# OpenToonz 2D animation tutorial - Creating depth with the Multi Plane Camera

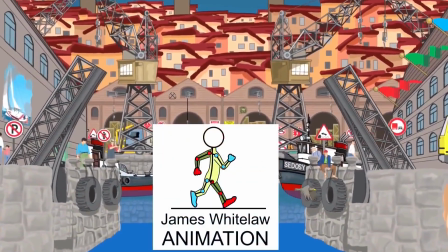(0:00)
Welcome to my animation channel. Thanks very much for joining me again.
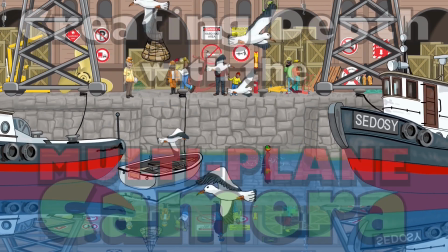(0:04)
In this video we're going to look at the multiplane camera that OpenToonz has.
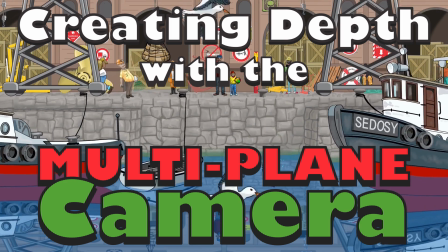(0:09)
I've posted a video like this before, but this one is slightly different and it's in my Animating with OpenToonz course.
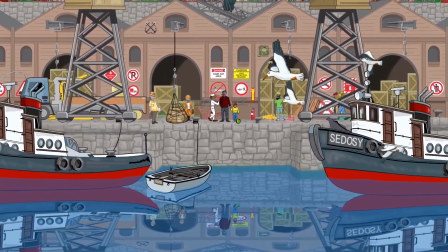(0:16)
So let's dive in right now. So in this video we're going to have a look at how we create depth in these scenes that we're going to build in this course.
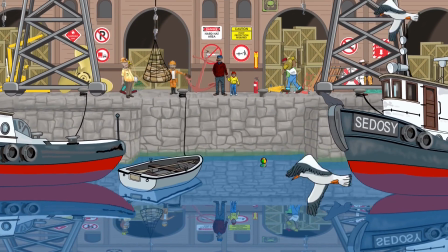(0:25)
And we're going to do that using something called the multiplane camera.
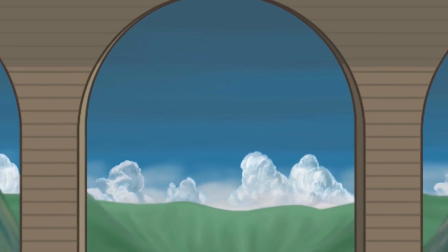(0:30)
So as you can see here, the camera is actually flying through under the bridge here and then over the mountains. So it creates that effect, that illusion of depth. So perhaps it's no surprise that the multiplane camera was developed by Disney,
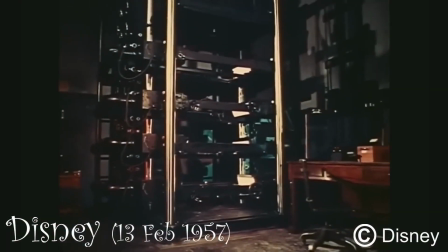(0:45)
not actually by Disney himself, but by some of his engineers in 1937.
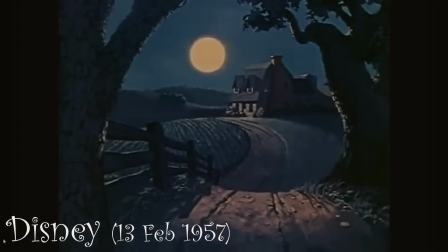(0:51)
And in this educational film that Disney put out in 1957,
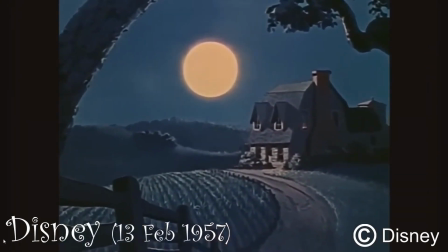(0:56)
he explains that the problem with zooming in to create depth is that things in the background,
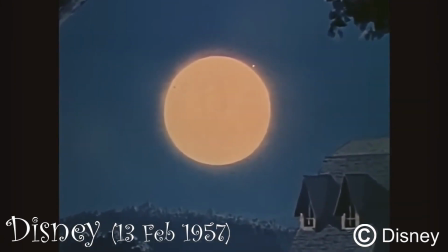(1:03)
something like the moon here on a moonlit night, also increase in size. Everything increases in size when you zoom, whereas in reality it doesn't, because the moon is so far back that walking 100 feet or so is not going to increase the size.
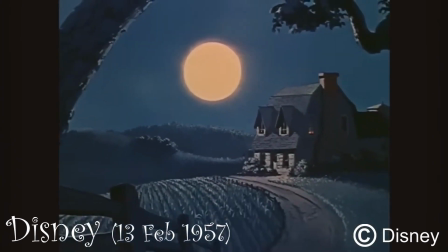(1:19)
Whereas stuff in the foreground, like these trees and the house and the fields, they'll increase in size as you get to them.
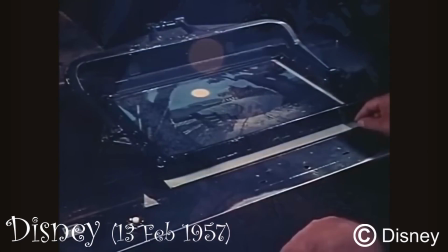(1:27)
So that's the whole concept of the multiplane camera.
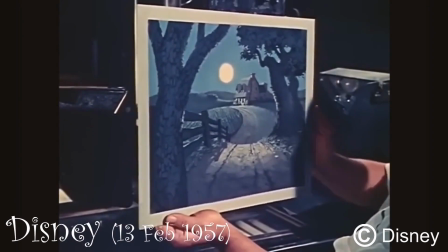(1:29)
In reality, things are at different depths, and in animation, Disney worked out it has to be like that too.
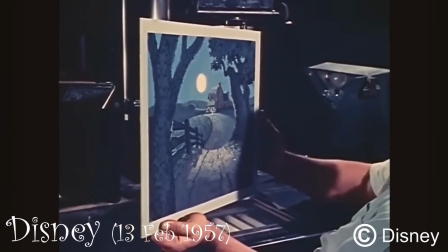(1:37)
So he built this multiplane camera, which took this flat piece of artwork like this and split it up into many planes.
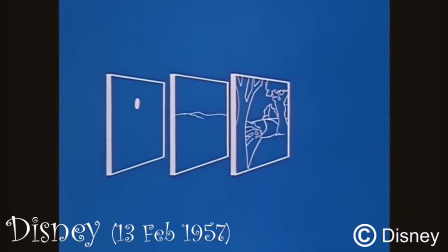(1:46)
So you'd have the trees in the front plane on the one plane, and maybe the fields in the other plane.
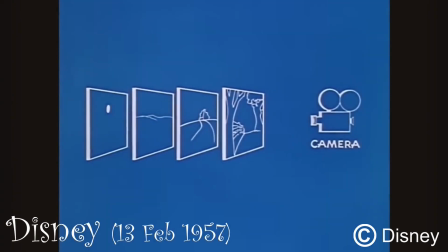(1:53)
Right at the back, you'd have the moon. And then with your camera set, you could move these planes in and out to also create this illusion of depth.
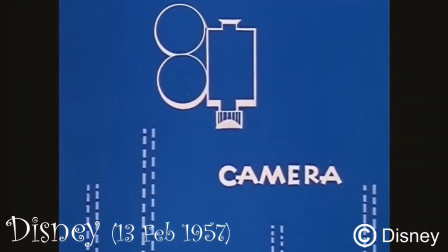(2:03)
So this was quite a breakthrough for 2D animation back in the day.
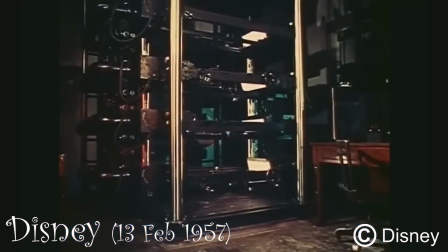(2:07)
And you can see that's the actual multiplane camera that they had at the Disney studios.
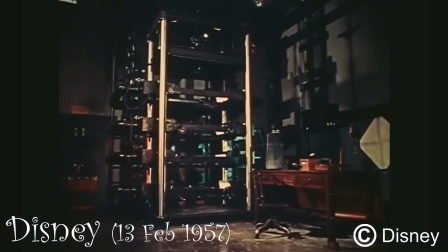(2:13)
If you zoom into the same scene that's been broken up into many planes,
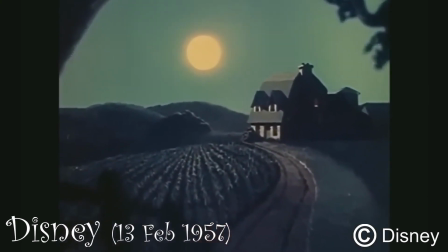(2:17)
you can see that everything goes past the camera or towards the camera, but the moon remains the same.
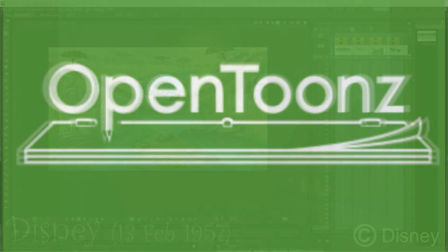(2:23)
So we have this in OpenToonz as well.
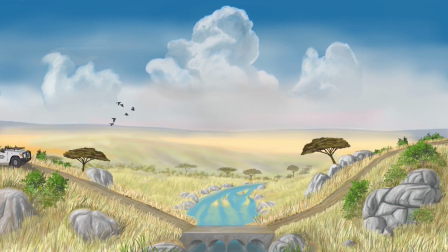(2:26)
And I'm just going to show a scene here from one of my movies, Paint on Safari.
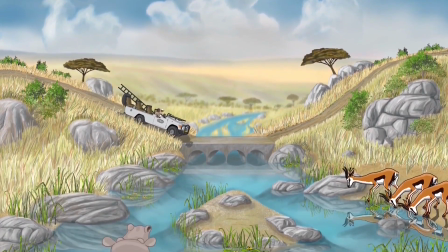(2:33)
That's the river crossing scene. And to get into the 3D version, it's not actually 3D, but to have a look at the
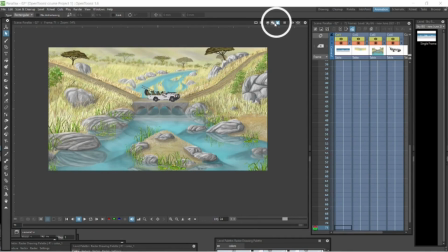(2:41)
three-dimensional version of this multiplane camera setup, you want to press that button top right there, and there it is there.
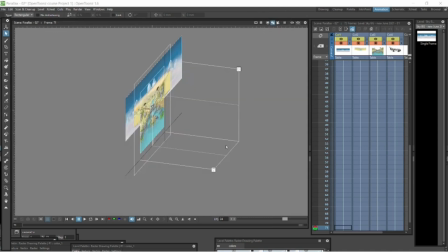(2:48)
So you can see all these planes on the same level, and the camera is in there somewhere. If you want to swivel around to view this at any angle, go down to the bottom left there, and that hand there just above the hand, there's a swiveling hand.
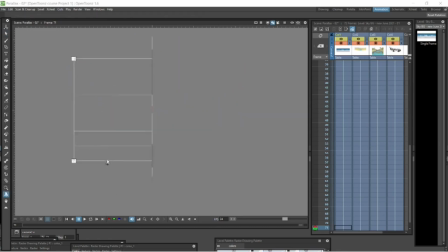(3:04)
You can use that. Click that, and then you can navigate your way around this environment, the 3D environment. Those two buttons there are for the top view and the side view. So you can click them and it'll show you the top view or the side view, and we're back to our swivel.
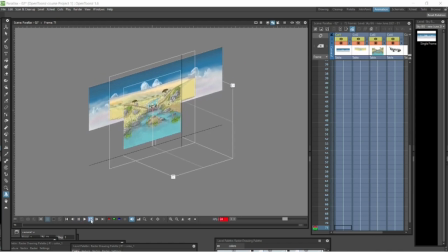(3:21)
So quite a fantastic thing, and this is what we're going to use in our scenes to create depth. So let's go and move some of these around.
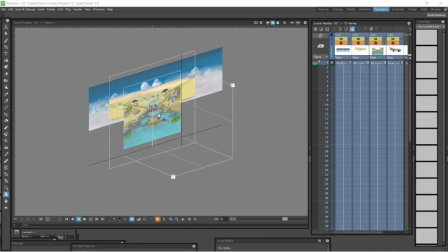(3:30)
We've selected our camera column, and with the animate button on and position selected, we are going to go and change the Z axis. You see just to the right of the Z there, there's a 16 FLD, 16 fields.
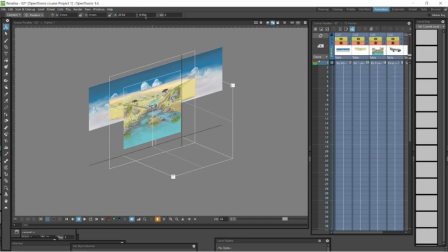(3:45)
That is the default that it comes set at. And to the left, you can see it's set at 20 FLDs, 20 fields. So let's go and change that. Let's change it to 16 to make it lie flat with all the other planes here.
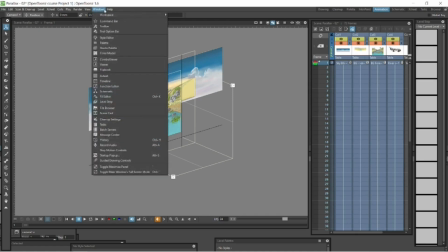(4:01)
And then we don't see the camera, so let's just go bring it up. Okay, it's selected on, and there's the camera there.
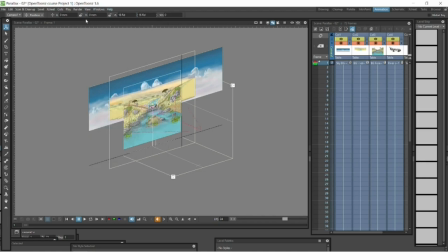(4:08)
You can just see it.